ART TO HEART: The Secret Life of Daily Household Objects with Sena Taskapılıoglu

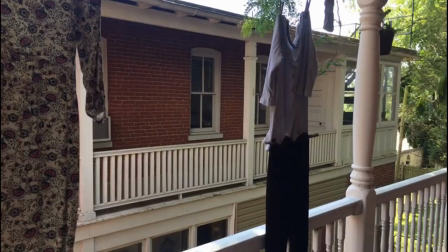Oh, it's fun. What can I try else?
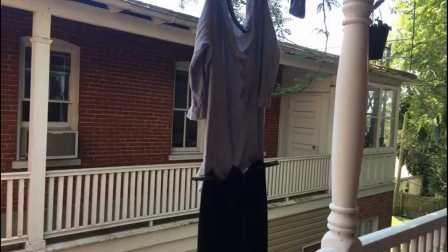More clothes? Why not?
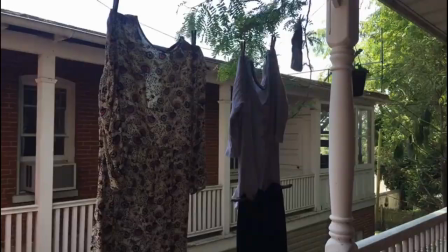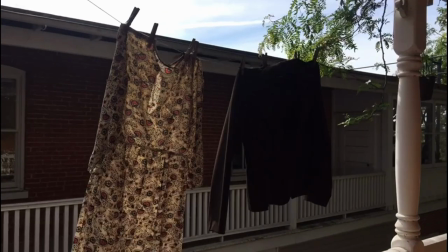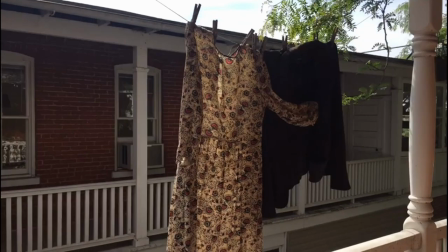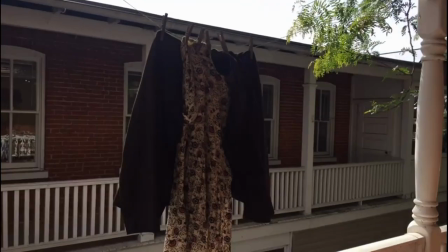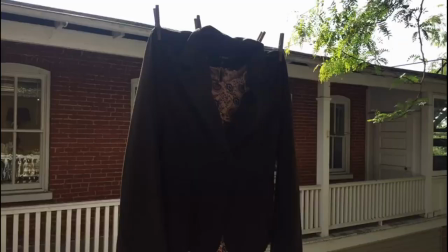The dress is wearing the jacket. I don't know. It must be cold.
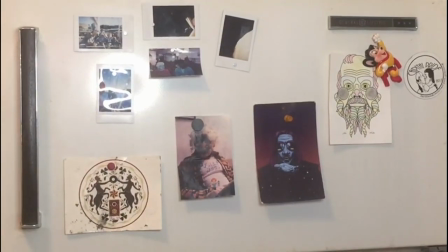Okay, something else. Magnets on the fridge.
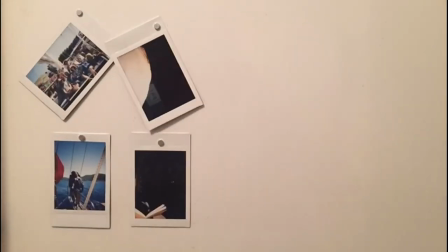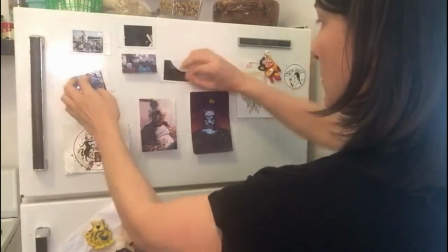I can change their place and their position really easily.
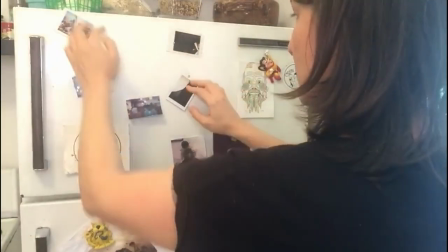That way, they can interact with each other in order to build up a scene.
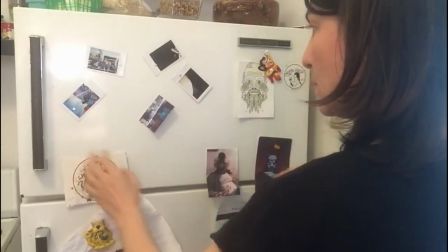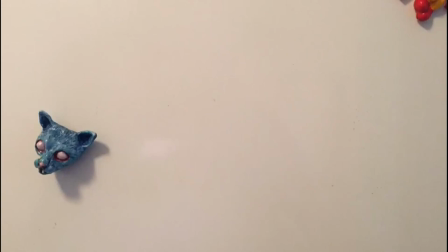Magnets are very suitable to use in a stop-motion movie. You can use the fridge as your set,
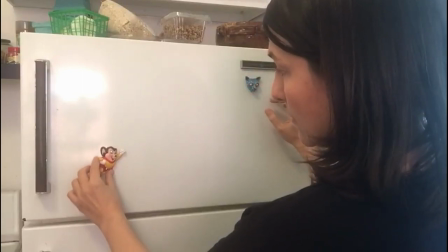allowing you to create an abstract space, removing you from the confines of home.
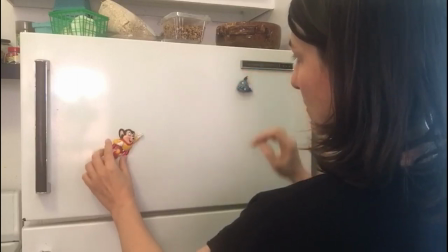Also, you don't need to worry about maintaining continuity.
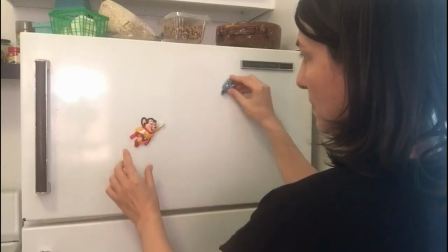Use whatever magnet you have and let them be your muse.
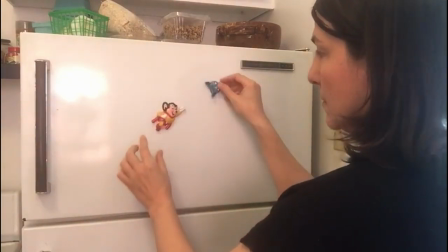Create scenes in a stop-motion movie right in front of your fridge.
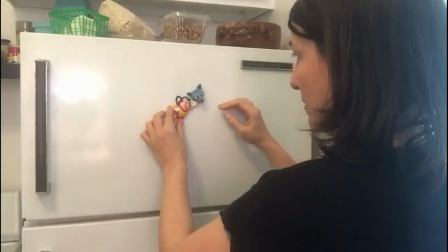Now let's take a look at the multiple objects.
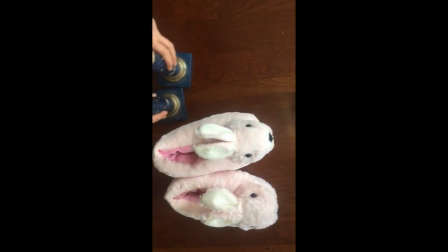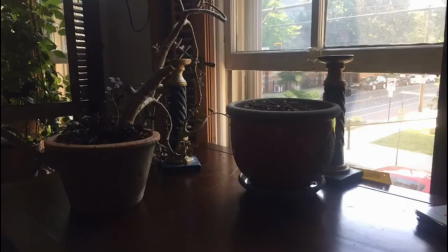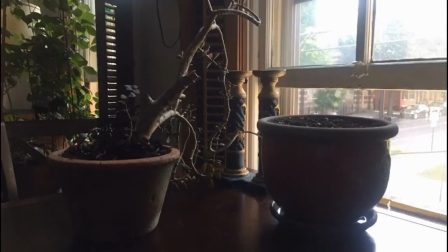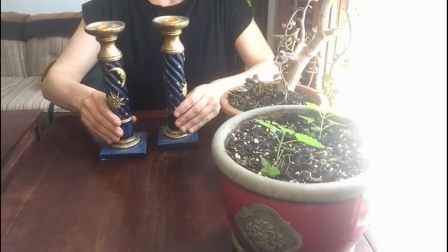When you have two pieces, you can move them together or separately,
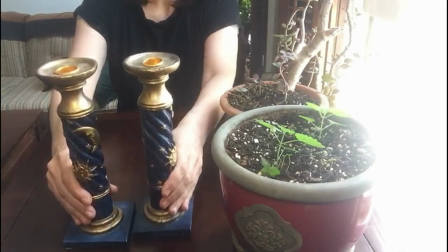towards the same direction or opposite.
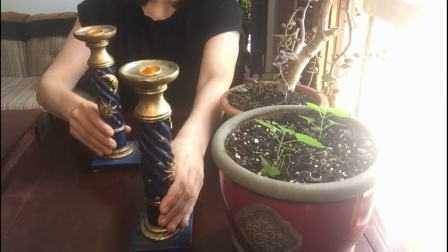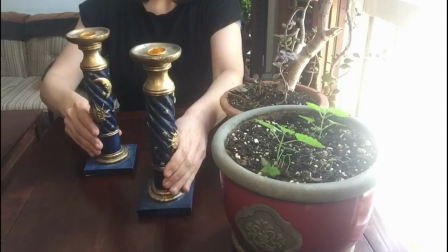In this case, I move the candle holders all over around the pots.
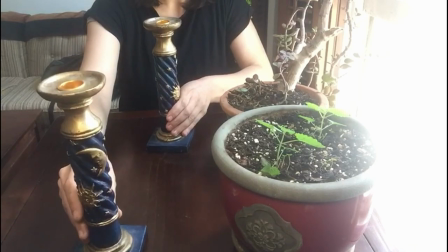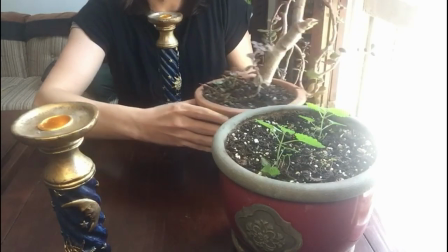That way, we have a sense of space through a reference.
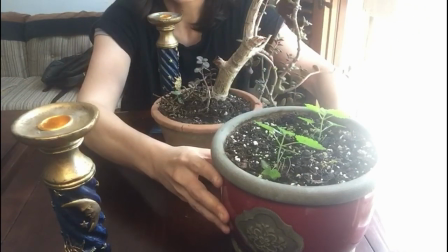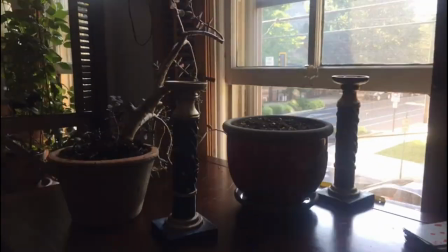Candle holders look like they are running around them. Great action, but what about the reaction?
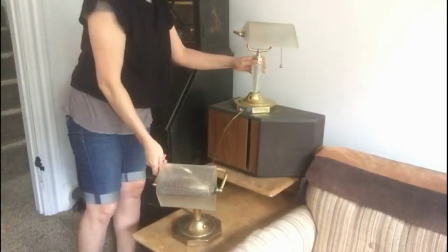It's hard to do it with the candle holders. It would be easier with some moving components.
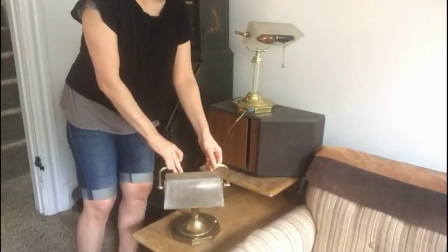I want to try a scene with the identical lamps. their heads are moving.
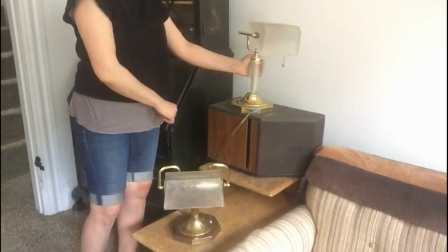Let's see what it's going to bring.
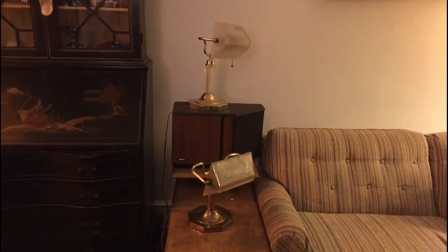The moving head of the lamp changes everything and gives us more options to apply.
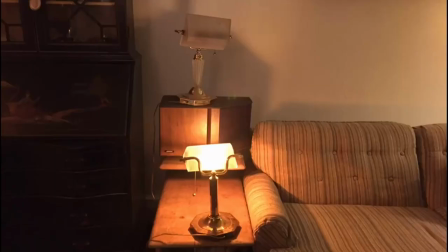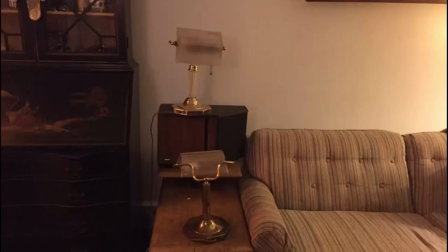Oh, great. They look like they look away and to each other.
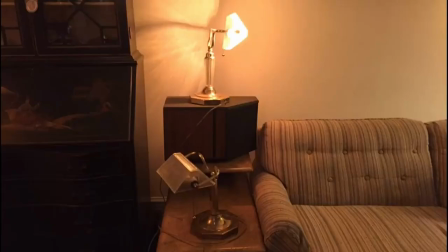When they light their lights, they look like they are talking.